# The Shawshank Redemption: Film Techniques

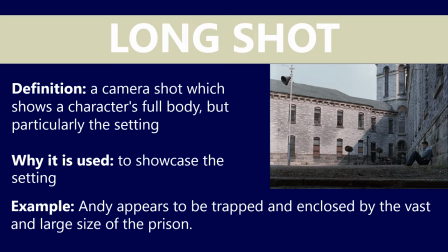(4:06)
He is clearly trapped and enclosed by the vast and large size of the prison. It's almost like he's in a position that he can't escape from, he's suffocating. So once again, a long shot is depicted here to really showcase that.
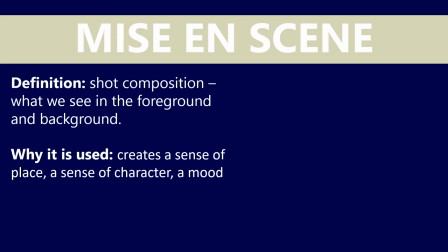(4:24)
Let's look at the mise-en-scene now. This is a French word. It essentially means a shot composition. What do we see in a particular shot, what's in the foreground, what's in the background. It creates a sense of place, a sense of character and a mood as well.
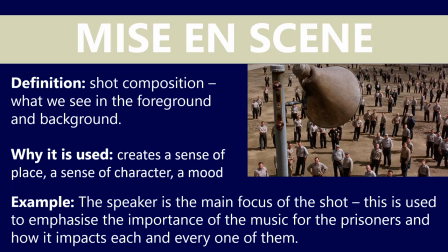(4:39)
In this particular scene where Andy plays music to the other prisoners, we can see that the speaker is the main focus of the shot. This is used to emphasise the importance of the music for the prisoners and how it impacts every one of them. In fact, there's even a couple of guards there as well.
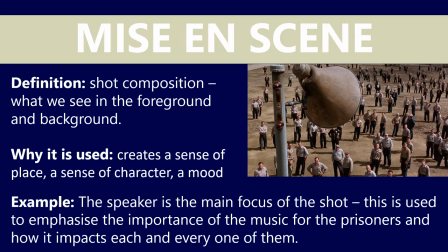(5:00)
so you'll notice the mise-en-scene you'll notice the fact that it's a high angled shot as well as being a long shot too so notice how they all work together to really elucid or illustrate the importance of the music to the prisoners and the sense of freedom that they feel in this
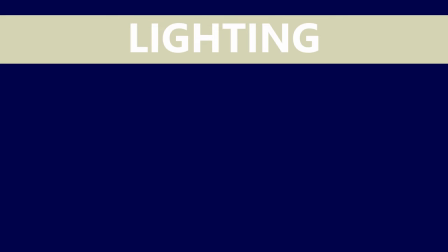(5:17)
particular scene lighting is pretty straightforward it can be natural lighting or it can be
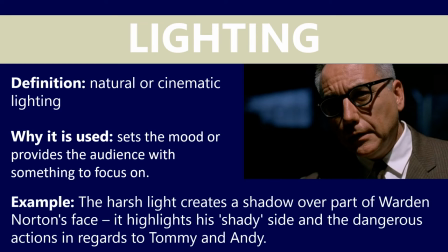(5:25)
cinematic lighting as well and in this case in this particular scene when warden norton is talking to tommy you'll notice the harsh light creates a shadow over part of his face highlighting his shady side and the dangerous actions
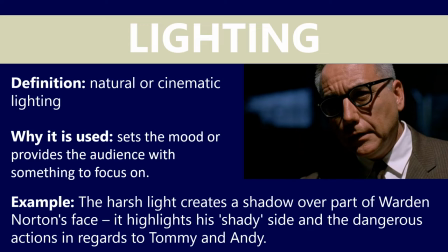(5:44)
that he must take in regards to tommy and andy because he's really concerned lighting is or dim lighting i should say is used in a lot of horror films sort of bad things happen at night time.
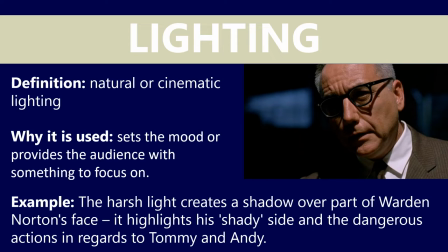(5:58)
The classic horror films are often set at night time to really build that mood or really build that atmosphere. So in this case, this particular scene, yeah, lighting is really, really important.
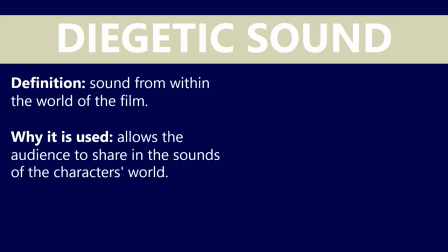(6:12)
Now we've got diegetic sound. This is sound from within the world of the film, and we'll look at non-diegetic sound in a tick. But it essentially allows the audience to share in the sounds of the character's world. It really adds realism and authenticity.
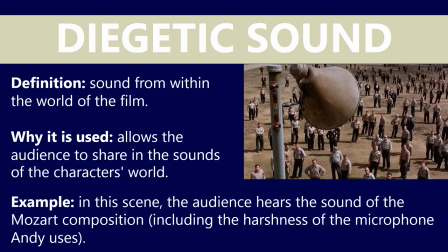(6:29)
It places the audience in their particular setting and will use the same scene we looked at before when it came to the mise-en-scene. In this scene, the audience hears the sound of the Mozart composition, including the harshness of the microphone that Andy uses.
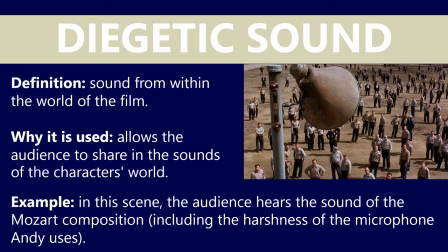(6:43)
We pick up everything. You notice that sometimes diegetic sound will morph into non-diegetic sound as well. That does happen in films too, but essentially diegetic sound is really the sound that the characters can hear.
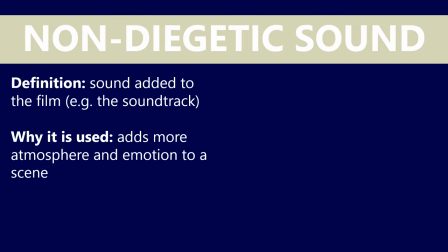(7:00)
Let's look at non-diegetic sound now. So if diegetic sound is sound the characters can hear, then obviously non-diegetic sound is that in which characters cannot hear. It's added to the film. Essentially non-diegetic sound is like a soundtrack.
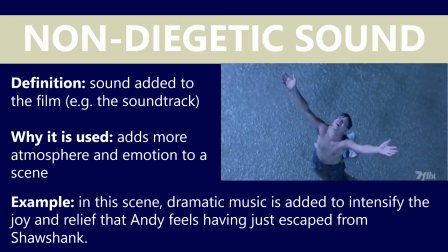(7:18)
It adds more atmosphere and emotion to a particular scene, and this scene, I think, sums it up perfectly. Dramatic music is added to intensify the joy and relief that Andy feels, having just escaped from Shawshank Prison.
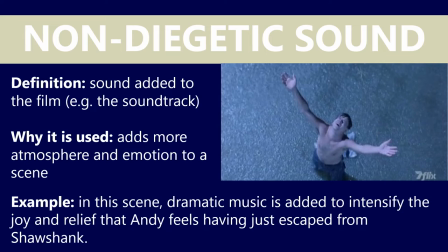(7:34)
There's a real climax or a crescendo to when he finally takes off his prison uniform and he feels a rain on his skin. That sense of triumph and freedom that he feels is just emphasised by the non-diegetic sound that Frank Darabont has selected in this particular film.
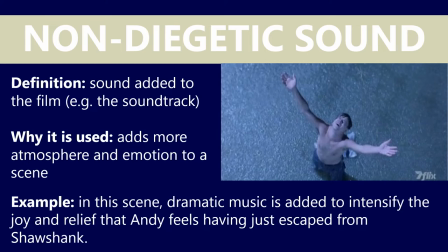(7:53)
So non-diegetic sound again just adds extra atmosphere and emotion to a scene.
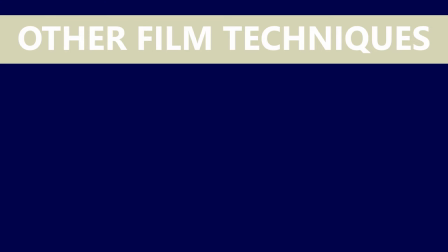(8:03)
Now of course there are other film techniques which Frank Darabont uses.